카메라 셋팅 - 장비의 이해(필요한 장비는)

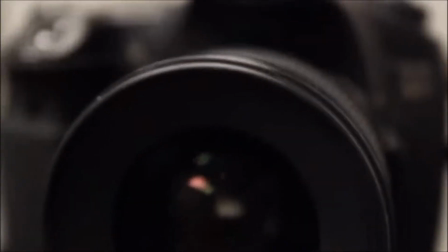I'm gonna demonstrate the proper settings on my Canon 60D, but you have all of these settings in your camera.
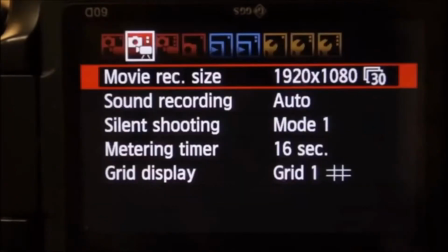Everything needs to be set to manual. Nothing should be in auto. Frame rate should be set to 24 frames per second, 25 in some countries. If you shoot at 30 frames per second, it'll look too smooth. It'll have that kind of soap opera feel to it.
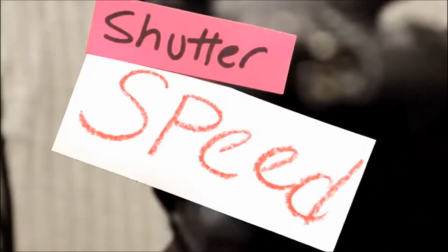We don't want that. Not at all. Shutter speed. The shutter speed directly affects your motion blur.
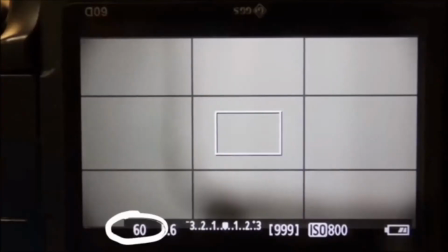Shutter speed should be set to 1/48th of a second. If your camera cannot do 1/48th, then we round up to 1/50th.
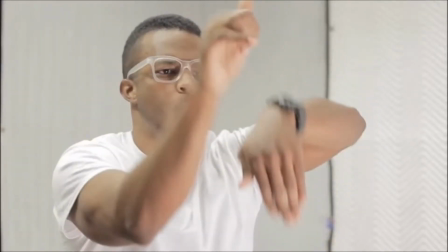This will give us that cinematic motion blur that you're used to seeing in movies. Whichever the frame rate is, you double it to find your shutter speed.
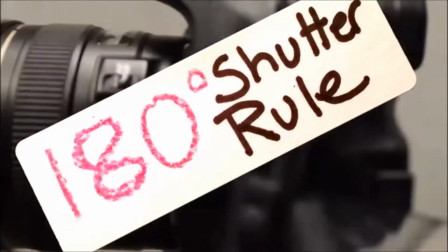This is called the 180-degree shutter rule.
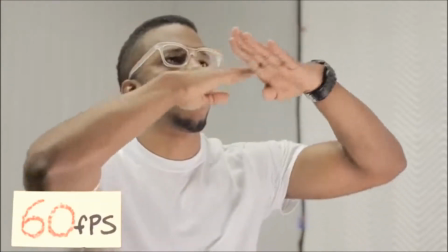Now, if I were to increase the frame rate to 60 frames per second slow motion, then I'd have to change my shutter speed to 1/120th of a second.
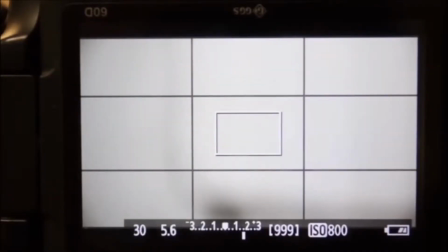Now, if we drop the shutter speed down to 1/30th, we get too much motion blur.
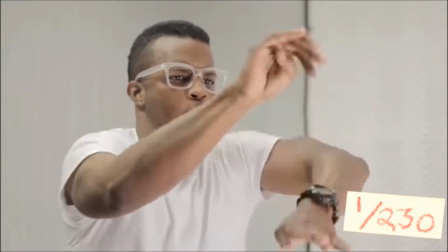If we increase the shutter speed to 1/230th of a second,
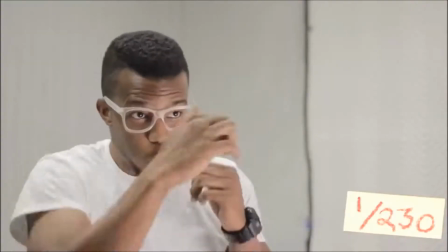you severely reduce the motion blur, which gives your images a very jittery, frenetic effect.
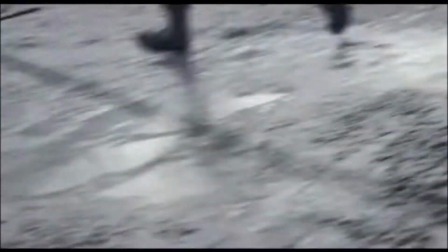So jittery. They also use this effect in Saving Private Ryan to capture the nightmare of war.
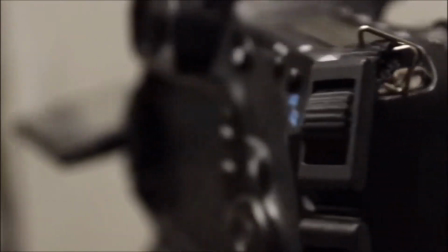ISO. When you set your ISO, you're adjusting your camera's level of sensitivity to light.
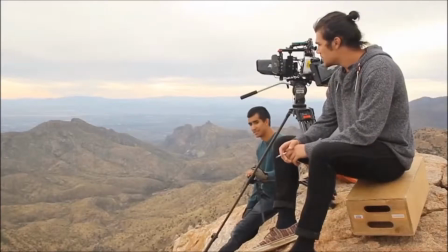The bigger the number, the more light sensitive the camera becomes. If you're shooting out in daylight, your ISO is going to be around 1 to 200 for most cameras.
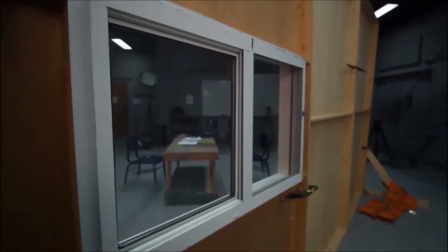If you're shooting indoors, your ISO is probably going to be around 800, again, for most cameras.
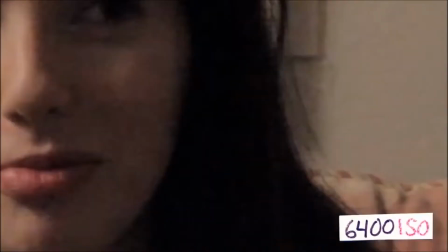If you set your ISO too high, you get digital noise. We don't want that.
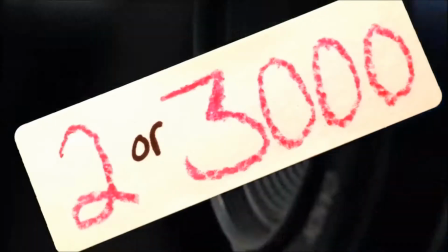Some cameras can go up to 2,000 or 3,000 ISO and still produce a really clean image.
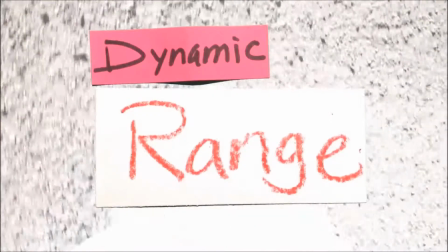The Sony A7 series cameras can pretty much shoot in the dark. Dynamic range. Dynamic range is the range between the brightest part of the image and the darkest.
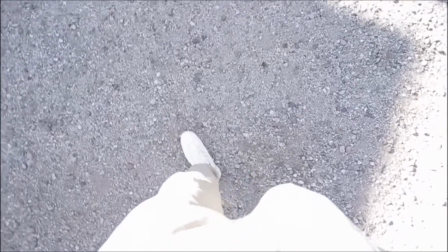Cameras are not as sophisticated as the human eye. They can only handle a certain range of brightness at a time.
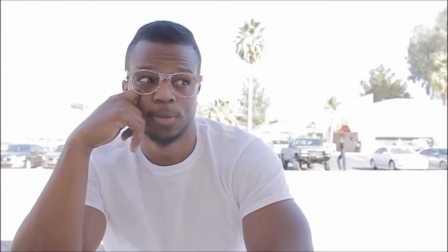With most cameras, you'll find that if you expose for the shadows, anything in sunlight will blow out. As you can see, we lose lots of information in the blown out areas, and it can't be recovered in post no matter how much you mess with the image.
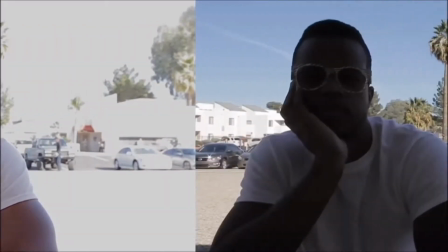It's gone. On the flip side, if you expose for the highlights, then the shadows are too dark.
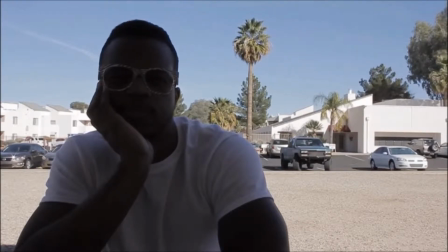That's because the camera can't handle such extreme differences in brightness. You can help in a number of ways.
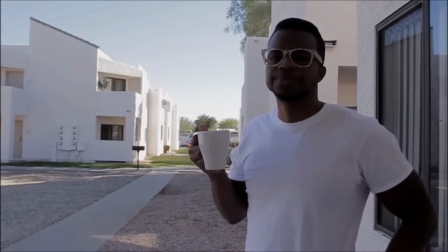If your subject is in the shade, shoot them against a shaded background. This helps minimize the extremes in brightness.
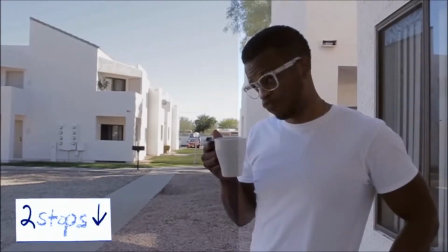We can also underexpose the shot by a couple of stops to protect the highlights, then just brighten it back up in post.
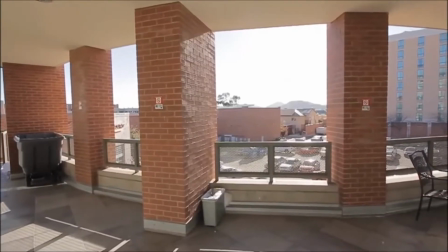It's a great way to protect your highlights. Picture styles. The default picture styles are very sharp and saturated, lots of contrast.
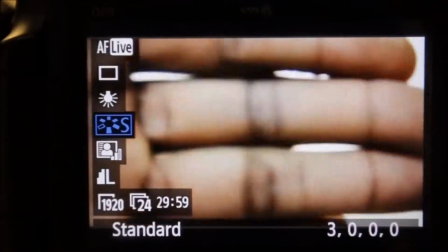If you plan to actually color grade your footage later on, you don't want to use this.
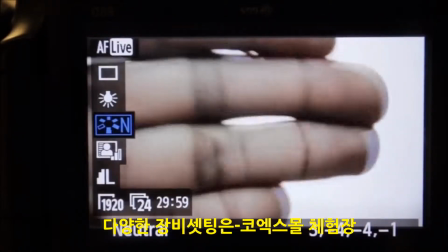Most cameras are going to have a flat or neutral preset for picture styles. You can use that to flatten or desaturate the image.
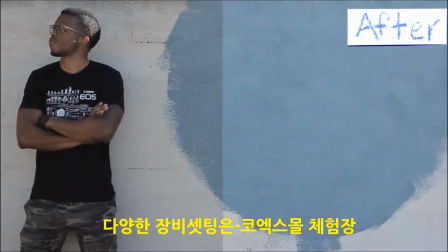Shooting flat gives you the most flexibility in post. You can pull out more details in the shadows and highlights, unlike if you shoot fully saturated.
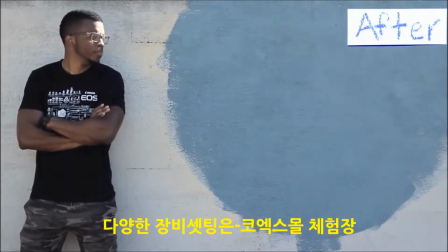Remember, you can always add colors and contrast and saturation later on.
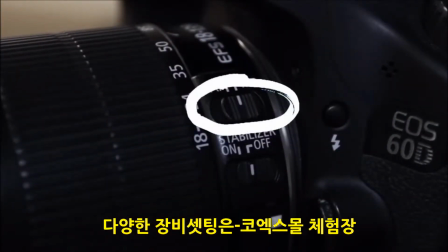Focus. If you have autofocus on the lens, switch it off. We don't like to use autofocus because nobody wants to see focus hunting. If this is all new to you and your face looks like this right now, relax. You'll be fine. Just keep shooting stuff. You'll pick it up. Aspect ratio.
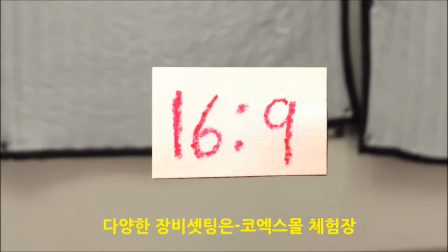Most high-def cameras shoot in a 16:9 aspect ratio, but we also see films that use an ultra-wide
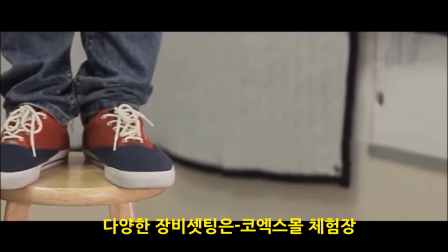2:3:5 aspect ratio. There are a few different ways to create this letterbox effect,
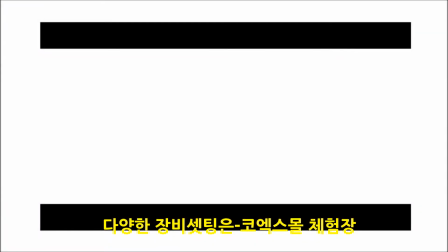but the easiest way is to download a pre-masked image, drag it into your editing application, and drop it in.
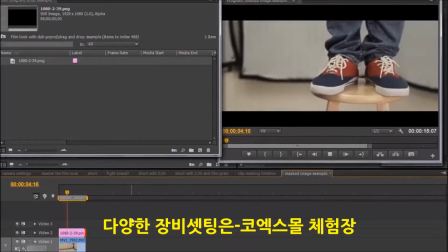Although that is the easiest way to do it, it's not the best way.
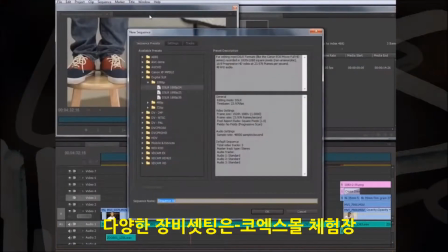The best way to do it is to actually change your sequence settings in Premiere to 1920 by 817,
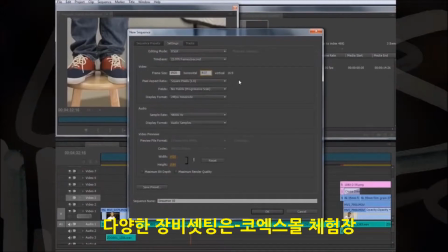and that should give you the correct aspect ratio upon export. I want to make something very clear.
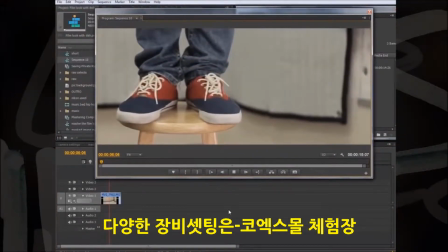The 2:3:5 aspect ratio is not required for the film look. It's just a stylistic choice.
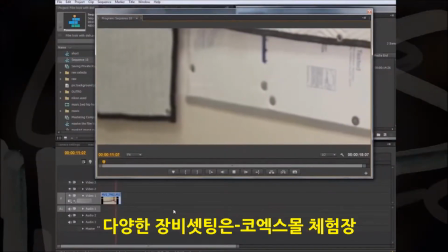It won't be appropriate for every film. Film grain.